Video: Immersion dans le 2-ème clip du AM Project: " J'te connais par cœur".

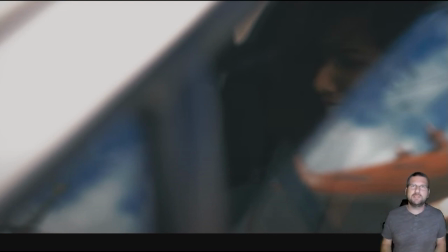12:22 de pouvoir vous immerger aussi et de créer vos histoires, c'est à dire d'où elle vient de vous poser des questions parce qu'en fait tout est tourné autour de ça aussi les concepts de psychologie c'est pour aller s'interroger, on les a mis en avant pour que les gens se posent des questions en fait donc là on est passé par toutes les émotions,
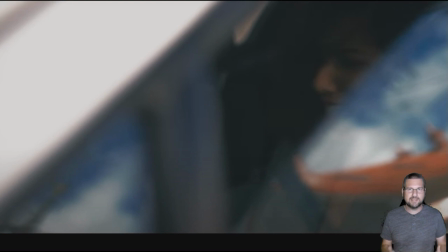12:39 donc là on voit le stress on voit ça cogite c'est compliqué, il y a quelque chose qui va pas, en tout cas ça ressort vraiment très bien
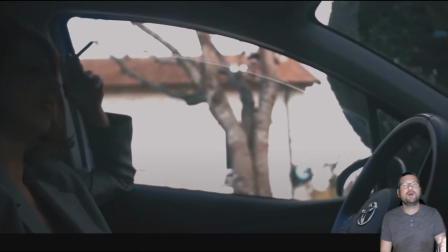12:49 avec ce cri du désespoir le cri du désespoir ça donne des frissons elle crie parce qu'elle est dans l'ambiguïté,
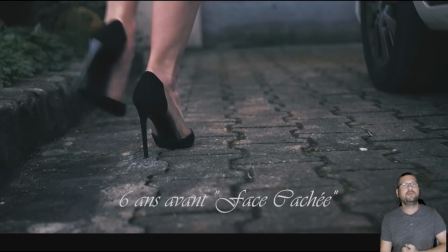12:57 on comprend pas et là, paf, changement de plan on voit une scène magnifique donc on voit, il y a une temporalité, ça s'est passé 6 ans avant le premier clip que vous avez vu, on a décidé de mettre cette temporalité là pour essayer de donner une cohérence, et en même temps,
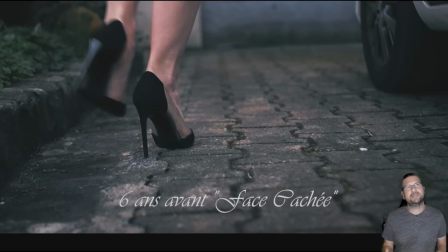13:13 c'était important, parce qu'effectivement il s'est passé du temps entre le premier clip, enfin le deuxième, le premier clip qu'on a tourné, qui est du coup le deuxième pour vous, mais qui en fait est l'épisode 7, et celui-là qui est l'épisode 2, donc entre le 2 et le 7 il va se passer des choses
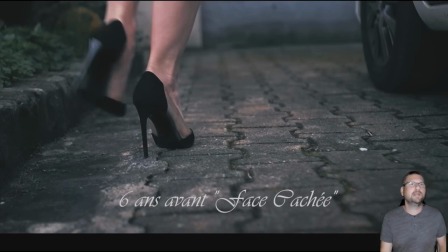13:32 et il y a une histoire de temporalité forcément pour que ce soit crédible donc là on est 6 ans avant donc cette scène là qui arrive je vous laisse la découvrir
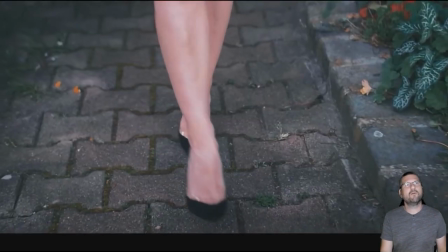13:40 les plans sont magnifiques on comprend que talon aiguille
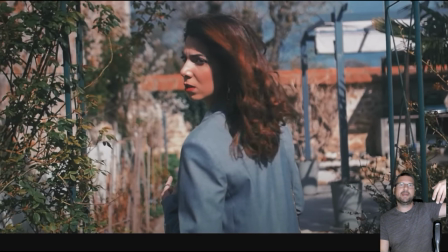13:48 et ce regard là qui se tourne derrière elle avance et ce regard qui se tourne alors ça c'est une idée c'est une idée de Marc on verra Marc après qui nous avait réalisé le premier making of et qui adore le cinéma et c'est vrai que sa réflexion était sympa sur
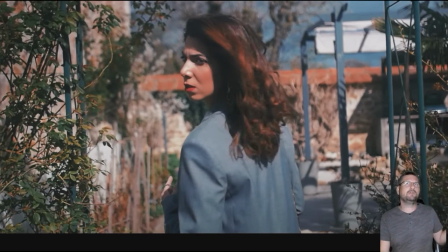14:08 cette scène là qui a une importance elle se retourne derrière c'est à dire que est-ce qu'elle regarde le passé est-ce qu'elle regarde la voiture pour fuir on sait pas il y a quelque chose dans ce regard dans cette scène qui est forte puisque
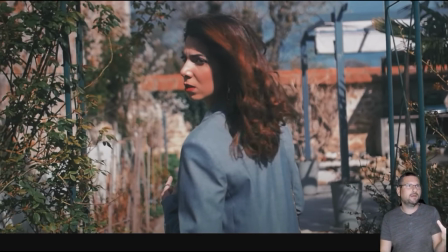14:25 c'est tout le côté souvenirs qu'on regarde en arrière, il y a tout ça derrière, il y a tout un cheminement, tout un processus, vous savez l'être humain est très complexe et souvent le passé a une
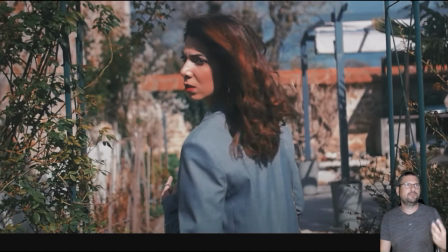14:44 importance et du coup le fait de regarder en arrière c'est un petit peu ça en fait qui est derrière ça, c'est Est-ce qu'il va y avoir un futur ? Est-ce qu'on va avoir une remise en question ? Ça sous-entend plein de choses en fait.
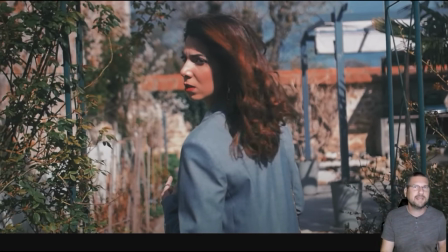15:01 C'est compliqué d'expliquer ça par les images. Ça ne dure que quelques secondes, mais il y a tellement de choses derrière quand on s'arrête un petit peu pour aller voir tout ce qui peut ressortir. Il y a des détails qui sont incroyables. D'ailleurs, il y a des détails que je ne vous dirai pas qu'il faut aller chercher parce qu'en fait, ils sont en lien et ils vont nous servir pour raconter d'autres choses
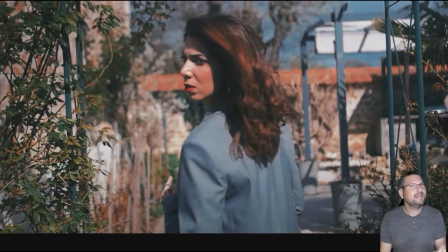15:19 sur la suite. mais il y a des détails importants qu'on a mis en avant qui sont pas cachés mais qui sont visuellement ça dure quelques secondes et c'est vraiment important
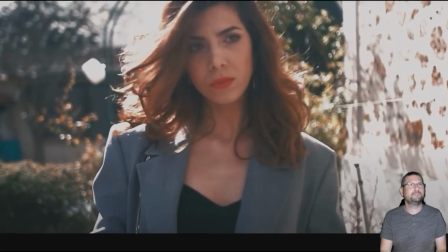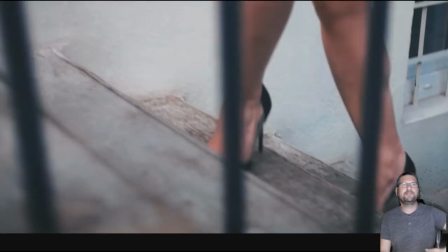15:35 donc vous voyez c'est l'expression faciale cette gestuelle elle est toute Julia,
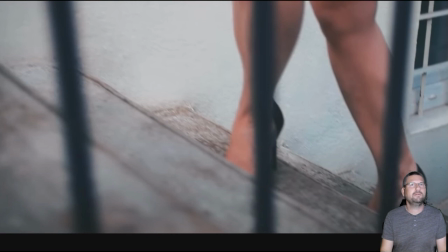15:40 elle est magnifique là une arrivée splendide vraiment la femme magnifique
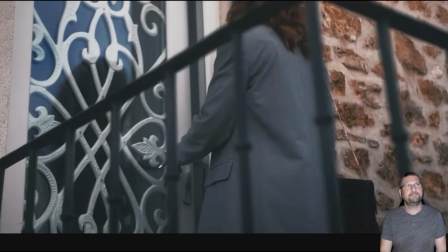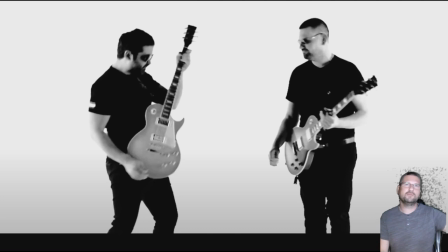15:57 voilà donc là l'intro arrive incrustation du groupe donc comme je vous ai dit studio elan pour le groupe arnaud à la guitare bien sûr il sait aussi faire de la guitare et puis pour ce morceau là qui était assez rock c'était vraiment sympa de s'immerger en version rock donc on
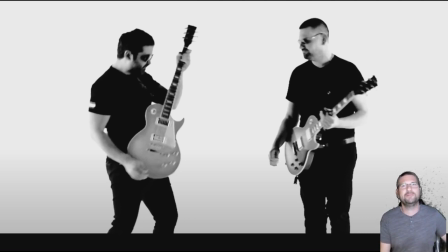16:12 s'est fait un peu plaisir pour ça c'est une petite aparté mais c'est voilà l'incrustation du groupe est top ici sur l'intro ça déchire avec
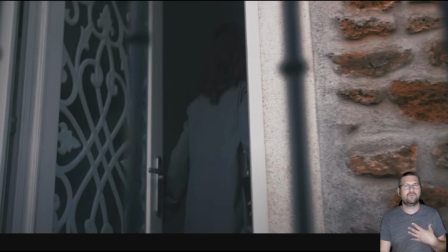16:21 ce souffle là un qui qui en dit lourd, qui est lourd, qui est pesant.